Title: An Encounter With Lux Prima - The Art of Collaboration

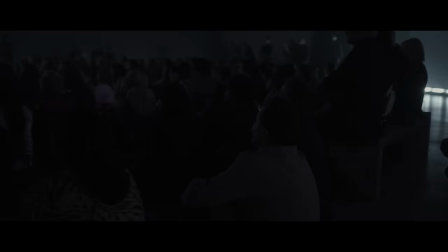What is an encounter with Lux Prima?
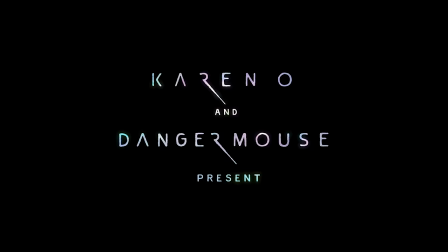Fundamentally, at its roots, it's getting back to listening to music as a group of people.
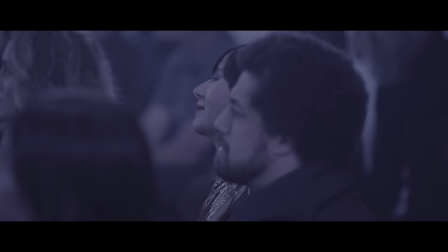Nowadays, we have all this isolation. We never actually get together and listen to music anymore. It was like a major manifestation making this thing come to life.
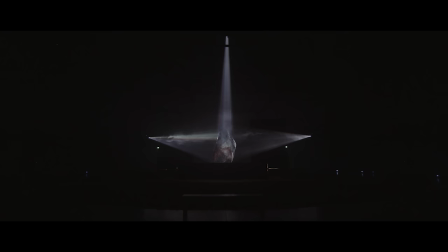I've never sort of attempted anything so ambitious and so sort of abstract in a way. The creation of this whole idea, where it came from, was we want to bring people together, we want to create some installation which is fully transportative. Ren took the music and the sound effects, our timeline, and started creating a 3D mix that traveled around the room. And to hear the music like that was pretty extraordinary.
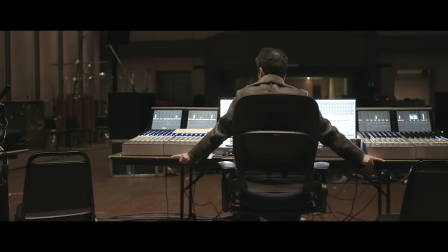Because of the design of the piece, which is this beautiful stone in the center of the room,
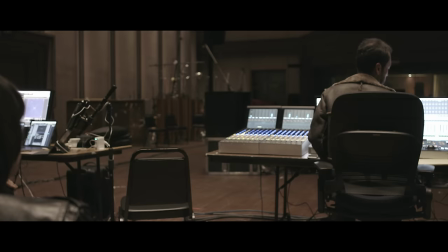what we're attempting to do is to create sort of an immersive experience with the sound, make it feel like we are part of the music and part of the experience.
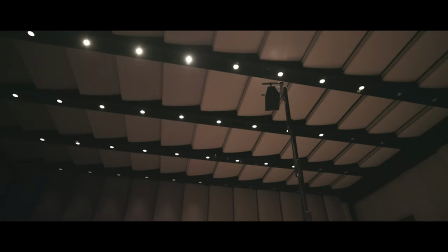So it was very challenging because we had to figure out a way to make it a
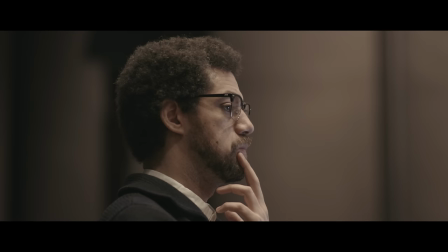360-degree sound field, yet have isolation so that each person, no matter where they are in the audience,
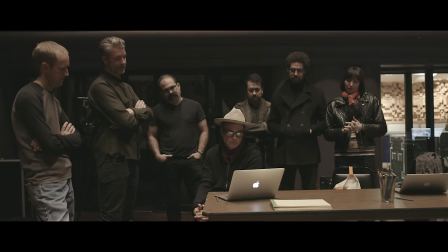feels like the music is coming toward them. Once we started collaborating, we have created a shared Dropbox.
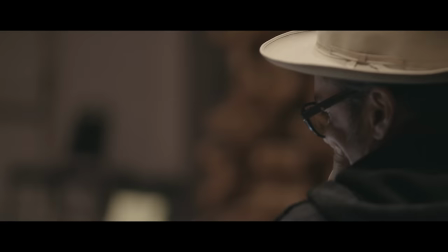And so all of the artwork is on there, and the music is on there.
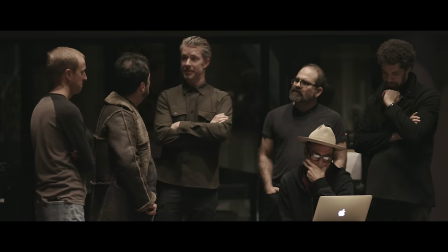So all of the transitions, for example, that we were creating,
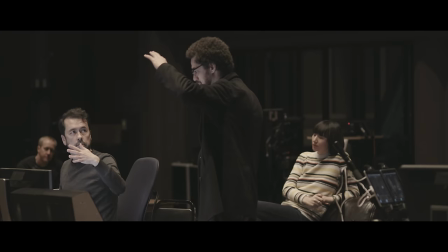I would do variations and send them to Karen and to Barnaby and to Danger Mouse. For me, at least, I've never been a part of anything like this before,
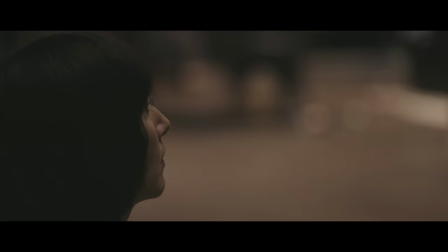so it reminds me of the reason why I got into this in the first place.
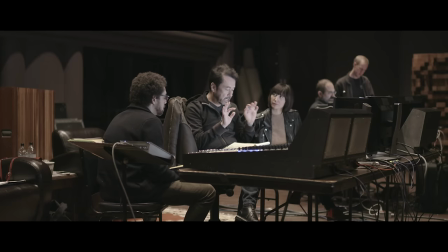It's nice because everyone's just coming from the same place of just like a genuine excitement for music.
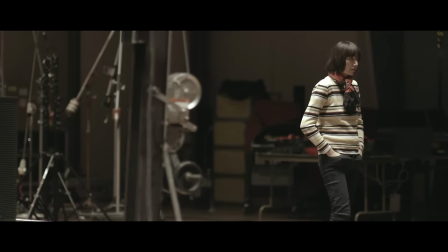Kind of started in this living room with these speakers and ended up, you know, at the Marciano Art Foundation.
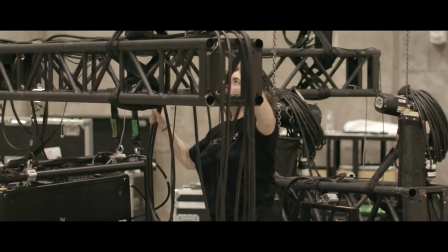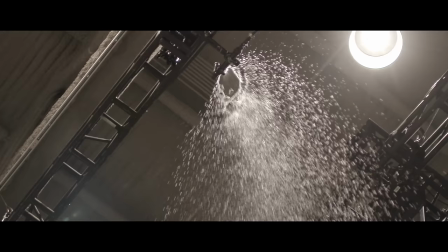The idea of bringing people together and
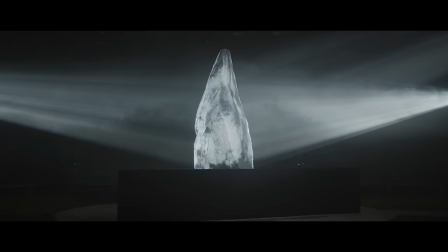sharing it in this experience, it's nice to have an anchor, and that's what the rock does.
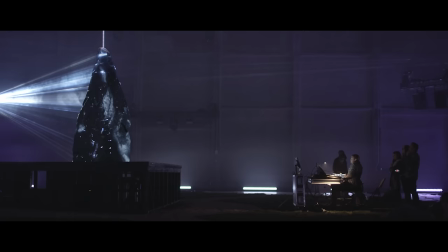And its surfaces and its beautiful contours add a dimension to the image which,
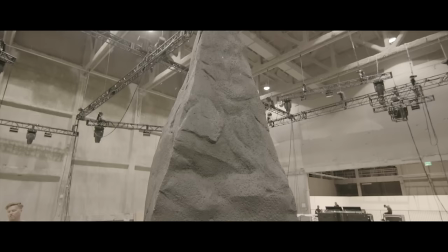you know, immediately brings it alive and turns it into something special. That's the totem which everybody is looking at, is the rock, but at the same time, we then want to take you out of that.
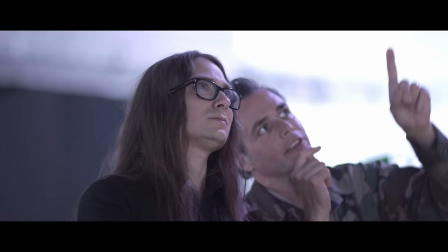We want to take you all around the room and the space. Preparing to do this installment, we had to figure out a sense of direction.
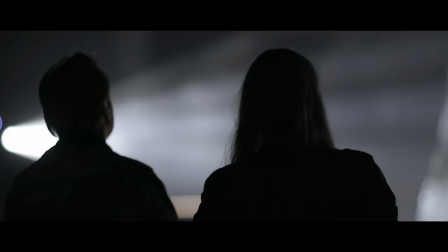Everyone had to work towards the same focal point. And lighting it, all we're doing is enhancing the experience of the soundscape that we're in. Everybody will walk away with their own experience, their own unique experience. And it's a journey.
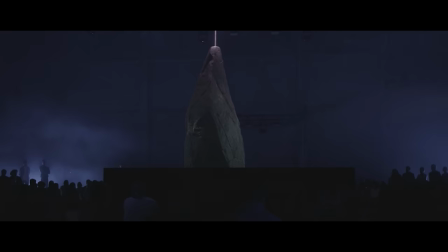And I hope that people go in not really knowing what to expect,
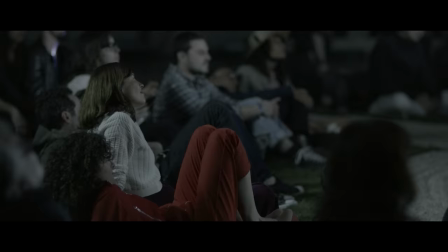and then they come out as if they've been on some kind of journey. It's a chance to bring people together, first and foremost.